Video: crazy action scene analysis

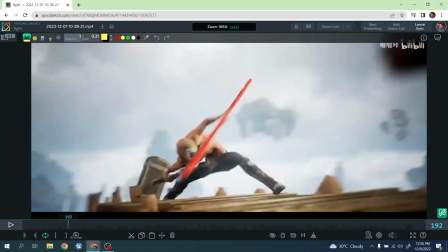It's happening at the same time of basically when the camera started to turn.
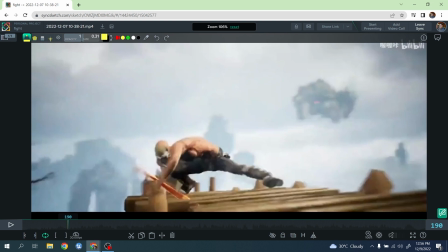And that's always what I talk about, and I tell people, when you have too many action happening at the same time, camera moving,
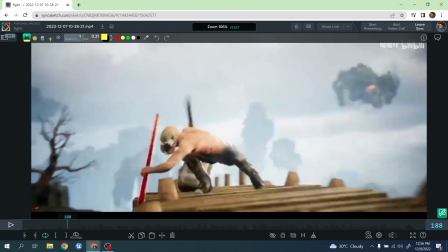your character moving, a hammer's coming down out of nowhere, everything is happening at the same time,
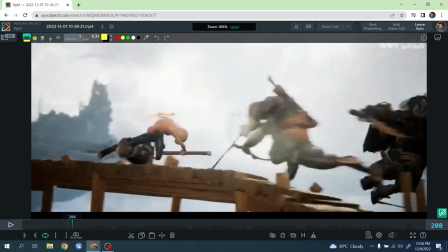you don't register what's going on. Okay, so you just see the action flowing, but if you think about it, it's very hard to miss where
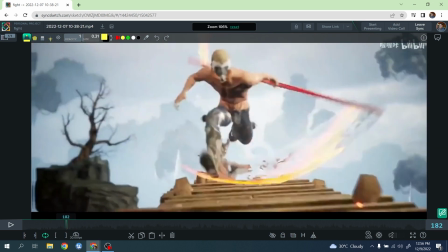this hammer is coming from. I like the idea. I mean, I like the idea that we are breaking the action, going from the stick to this big hammer, right?
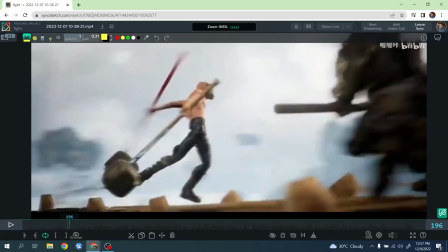And it kind of change a little bit the style of his action, because now it tends to be a lot more heavy,
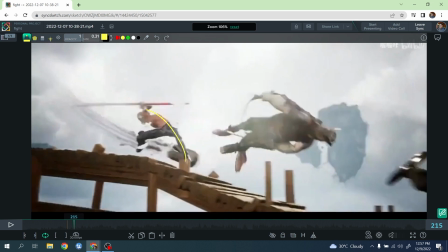a lot more exaggerated. Those action here, right?
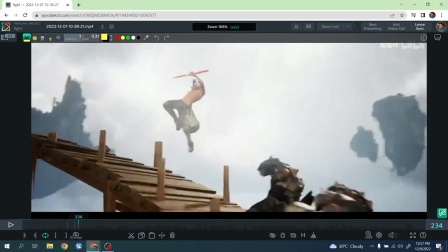Because the hammer is very heavy, so the body mechanics feel different. I love this action overall here, like with the with this kind of stuff, right?
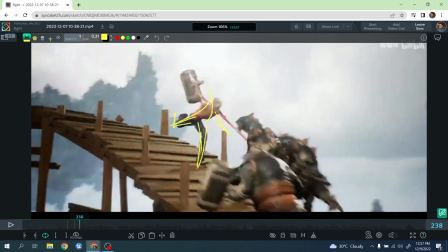So he has a great break of pacing, right?
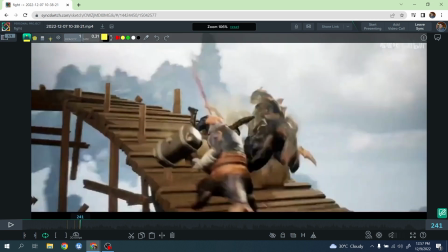I think it's really cool, right? Again, I love those explosions here. You see these three characters being grouped together, right?
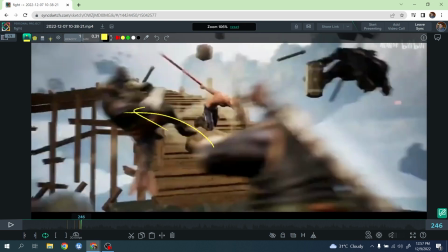And then boom, exploding like this, all right?
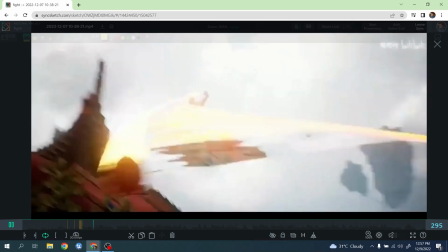Now, when we take a look at the next section, there is also another things here. I think it could have been done in an easier way.
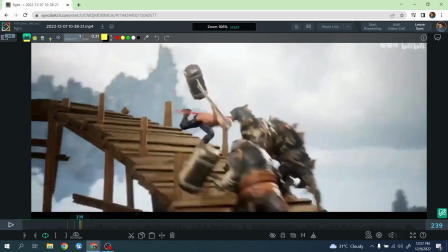So let me talk about it. So here we are on a side view, slightly on 3/4 side view, with the camera on this side of the screen, right?
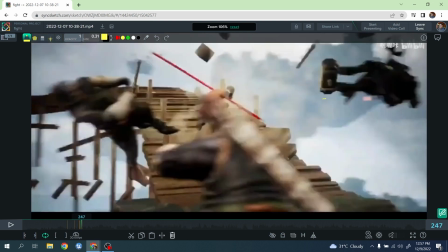Kind of shooting this direction, right? And the issue that I'm having a little bit is that let me go here.
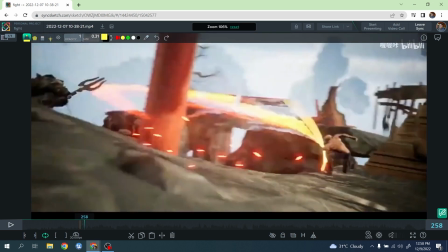We are going now to this side view where the camera is actually here, right?
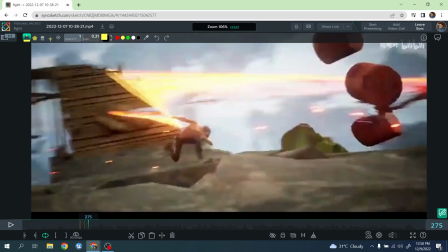And then we go back again here to the side view overall here, right?
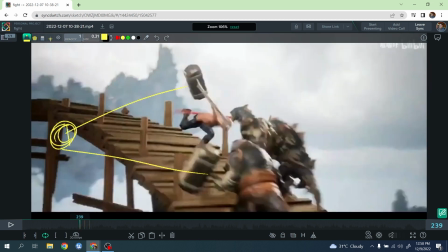So basically we go back on the same side angle that we had before. And this happened basically less than a couple of seconds when the camera, let me play at full speed, is switching left to right very, very quickly.
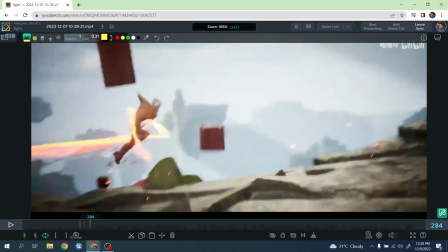Personally, I do think that this has zero storytelling point reason for doing that. And sometimes I think like, and this is something I can see from a lot of people when I talk about those things, sometimes I feel like people, they have the needs to constantly move the camera to justify and to make the shot dynamic.
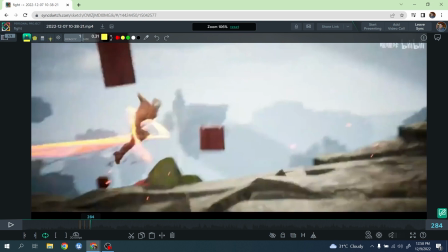Somehow they think that in order to look dynamic and cool, the camera, every single frame needs to move somewhere. And if you hold somehow a pose or you slow down the camera for some reason, it doesn't look cool.
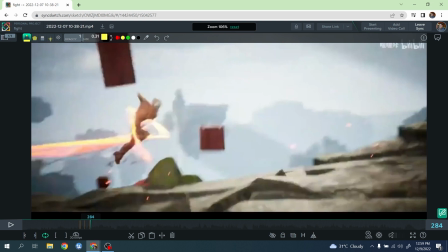Which me personally, I do not agree. I think it also happens in live action visual effects movie, where they all the time need to move the camera. They need to do camera cut, which again I do not agree.
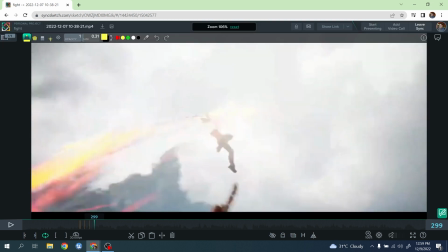I feel like sometimes it's good to hold the camera for a little bit longer and see the action clearly, right? You can still have dynamic action with the camera slowing down, and the character could move all around fast, right?
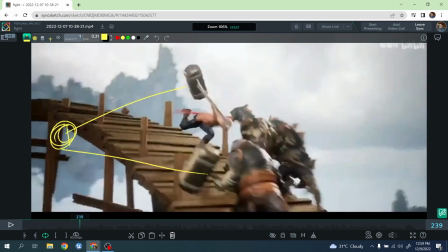Actually, you could read it better, because when you have the character moving so fast and the camera moving all the time, things might start not just reading very well, okay?
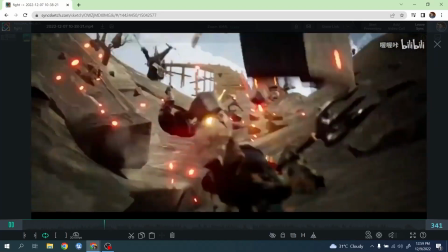So I like the action here.
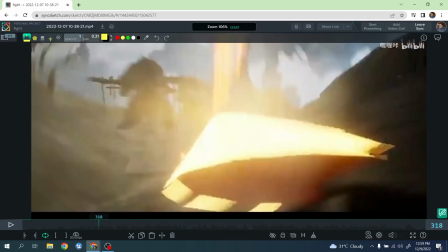Again, really fun how they go from far away small character until the stick kind of smacking in front of the camera.
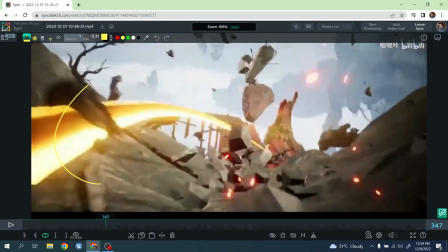Really cool here, right? I really love this gesture. They do warm with the sticker on the camera with very beautiful arc and everything.
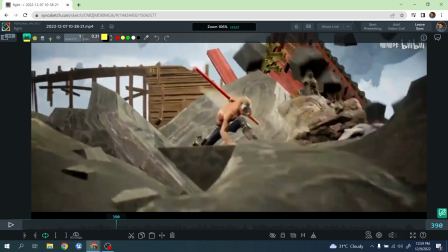Really fun, right? And then holding, see, this is nice now, holding this pose for a little bit, right?
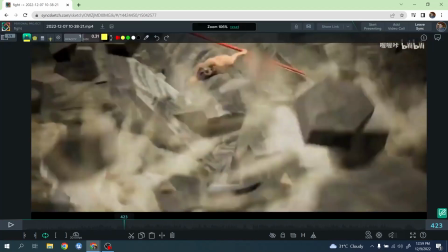It gives a little bit of moment of a pause, right? And then here, things are happening.
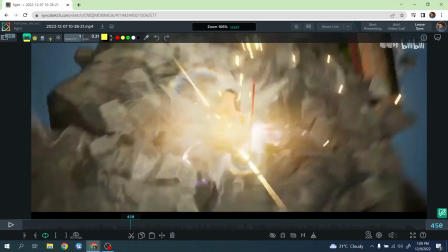There is everything is shaking, is looking around, right? So we have finally a moment of breath here.
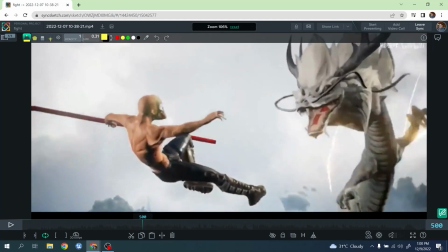Boom, it gets shot into the air. Again, another moment of pause, which is good, it's great.
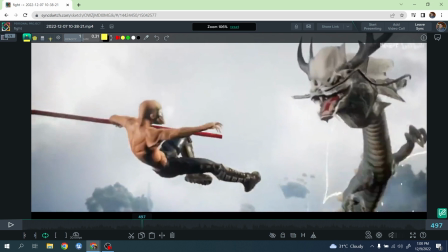Now they're introducing properly the dragon here and the character, right? So it's more or less it's kind of split, on the 3/4 of the screen, right?
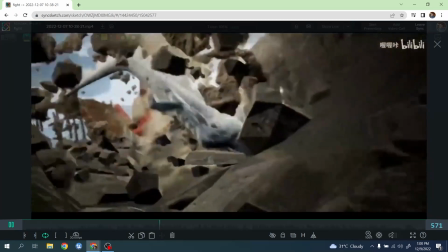It's hold very well here. The dragon is coming here, going down, and now here we're having all this boom action here.